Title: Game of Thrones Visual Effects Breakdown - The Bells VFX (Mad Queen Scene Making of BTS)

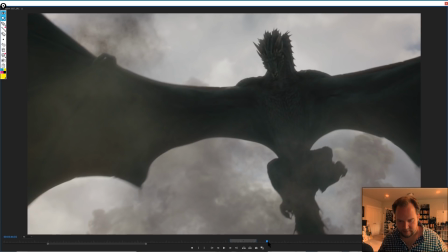So, just jumping ahead,
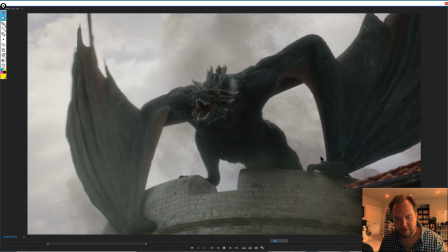I think this is such a hero shot, like really important shot, and like obviously all digital,
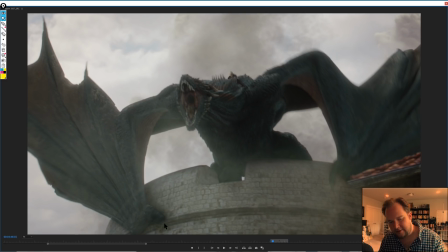but all these secondary effects, like having some interaction where the environment breaks apart from his nails, his fingers, his claws, like hooking into the ground, or sorry, into the wall,
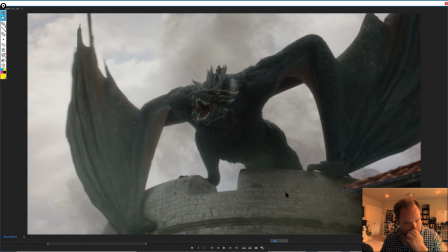having all the dust, all the other elements, like all these little things are what really help sell the shot. If things are too clean, then they just look wrong.
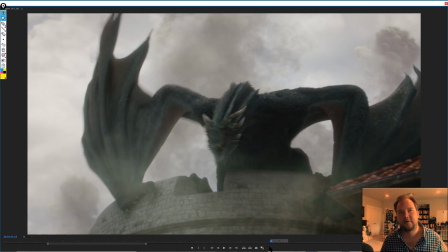That's something I've noticed with video games in more recent years, was when games started to add lots of effects. That's what really sells a shot, because if you go back to, like, let's say 99, 2000, a lot of video games will look wrong because they would just be this infinite open space.
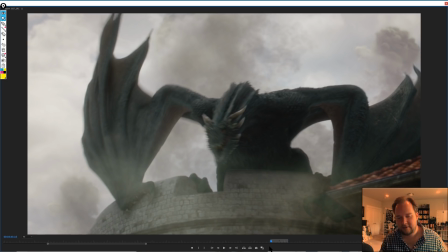And because of that, as soon as you can start to add patches of light, volumetric lights, little dust mites and things like that in the air, all these little bits and pieces that help tie it all together, and they fill out that negative space. So shots like this, having that dust, having the interaction,
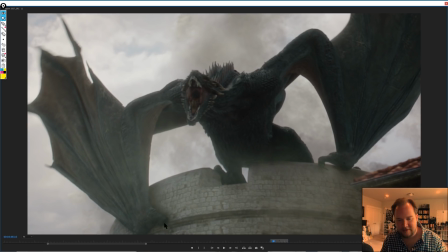little rocks and everything breaking as the claws plant into the wall, these are all the things that really do help sell that shot.
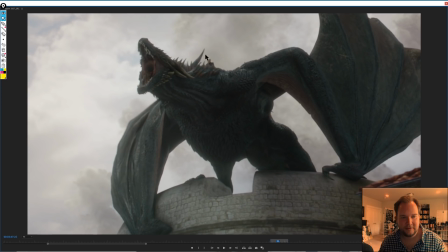And I'd assume digital double up here of Danny.
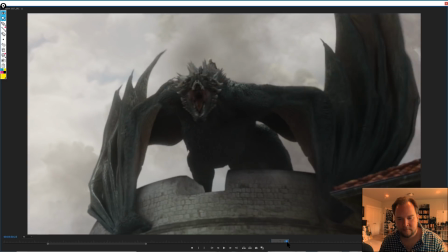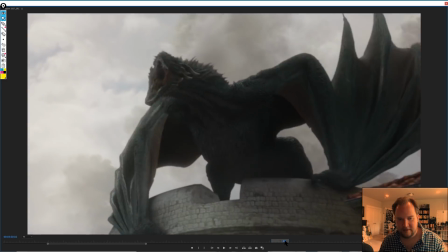But yeah, that looks beautiful.
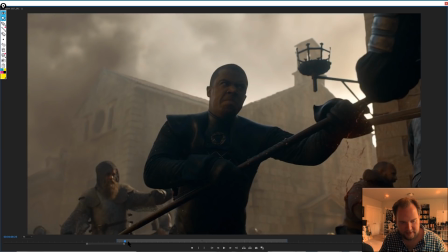So one thing I figured I'd talk about just very briefly is a lot of the gore that's happening. You got a lot of people fighting. They've got swords, they've got spears. How do you do that? So you got rubber swords, and a lot of times you might even have like a dagger or an axe
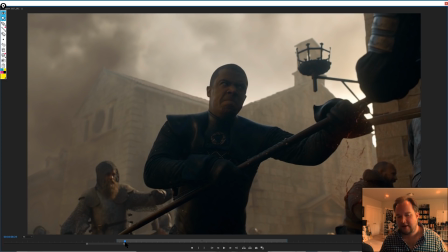or a spear that doesn't have an actual sharp pointing end, and that would be added, like tracked and added digitally. Again, bring up the podcast, but I interviewed Sean Ritchie on Walking Dead, and we talked about that process for all those guys.
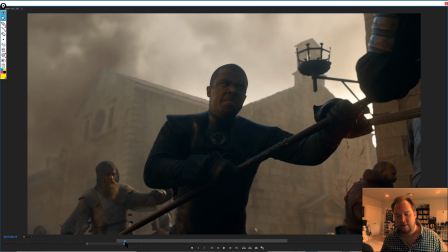So everyone would typically have a knife without the blade, and you would have to track in the blade so that way you can stab someone in the eye or do whatever.
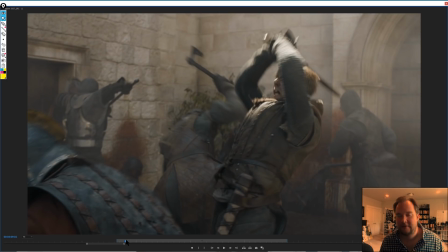So I believe Scanline VFX did a lot of the blood and gore,
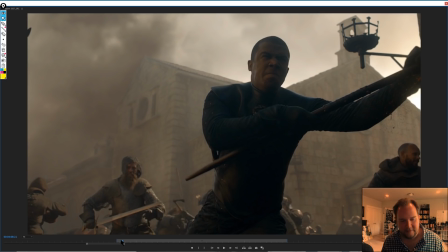especially with the Hound and the mountain fight, adding a lot in there.
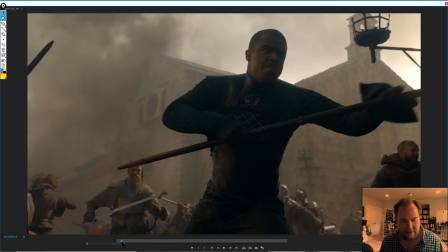So I don't know about this sequence in particular, but I do know that they were doing a lot of digital blood and things like that.
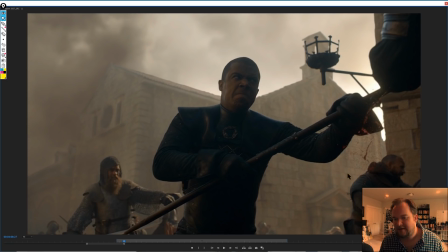But things like this in the past, you would do, you would have cards where you would do squibs of blood, shoot them on a green screen, and then comp them in. These days, it just makes a lot more sense to go 3D wherever possible.
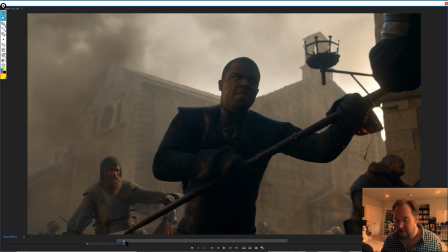Equalizer, there's a big fight scene, the bar scene in the movie with Denzel, where he goes in, he takes out like 12 guys or something using a corkscrew and all these other different items in the room. It was interesting with that Denzel didn't want to get his hands dirty,
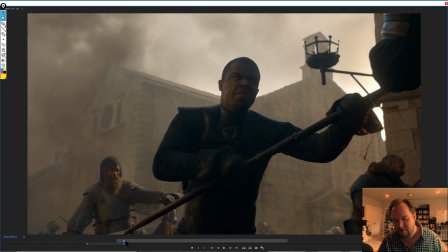so myself and Adele Maximore went in and created all the blood wherever anyone gets stabbed or hit or anything like that.
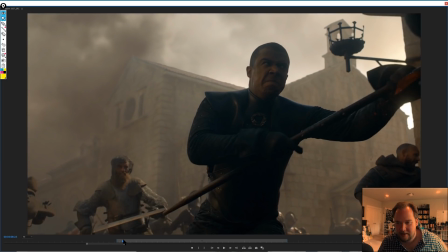So it's kind of interesting, just kind of seeing the different approaches to a lot of this.
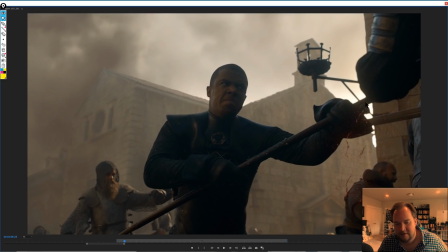But this sort of thing, it isn't too difficult now. It's like half a day to a day per shot I would probably bid out to do all these blood sims. Usually I would imagine it's about half a day for most of them. But then with revisions and everything, I'd assume like, a day and a half.
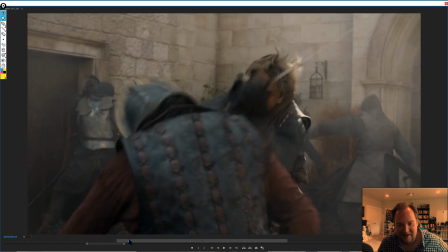You got other shots like this. I love this shot. Just the decapitation, or sorry, not quite.
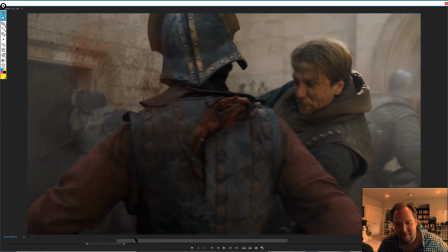There's a decap in a moment, but just having the sword actually go in and hook in to the body.
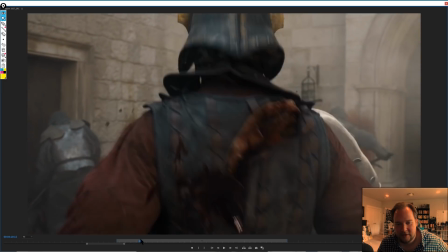I think that was brilliant. So shots like this, I'd imagine just doing it all in 3D makes the most sense.
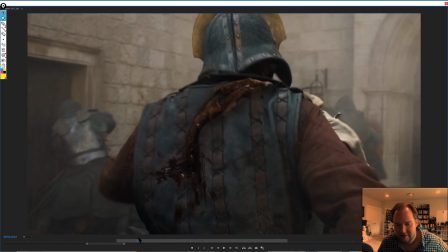Having a digital blade, so just kind of more acting it out as if there's the sword stuck in there when it's not, and just doing a 3D sword coming through.
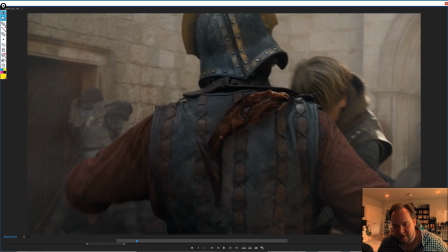This is all shader and modeling for it all.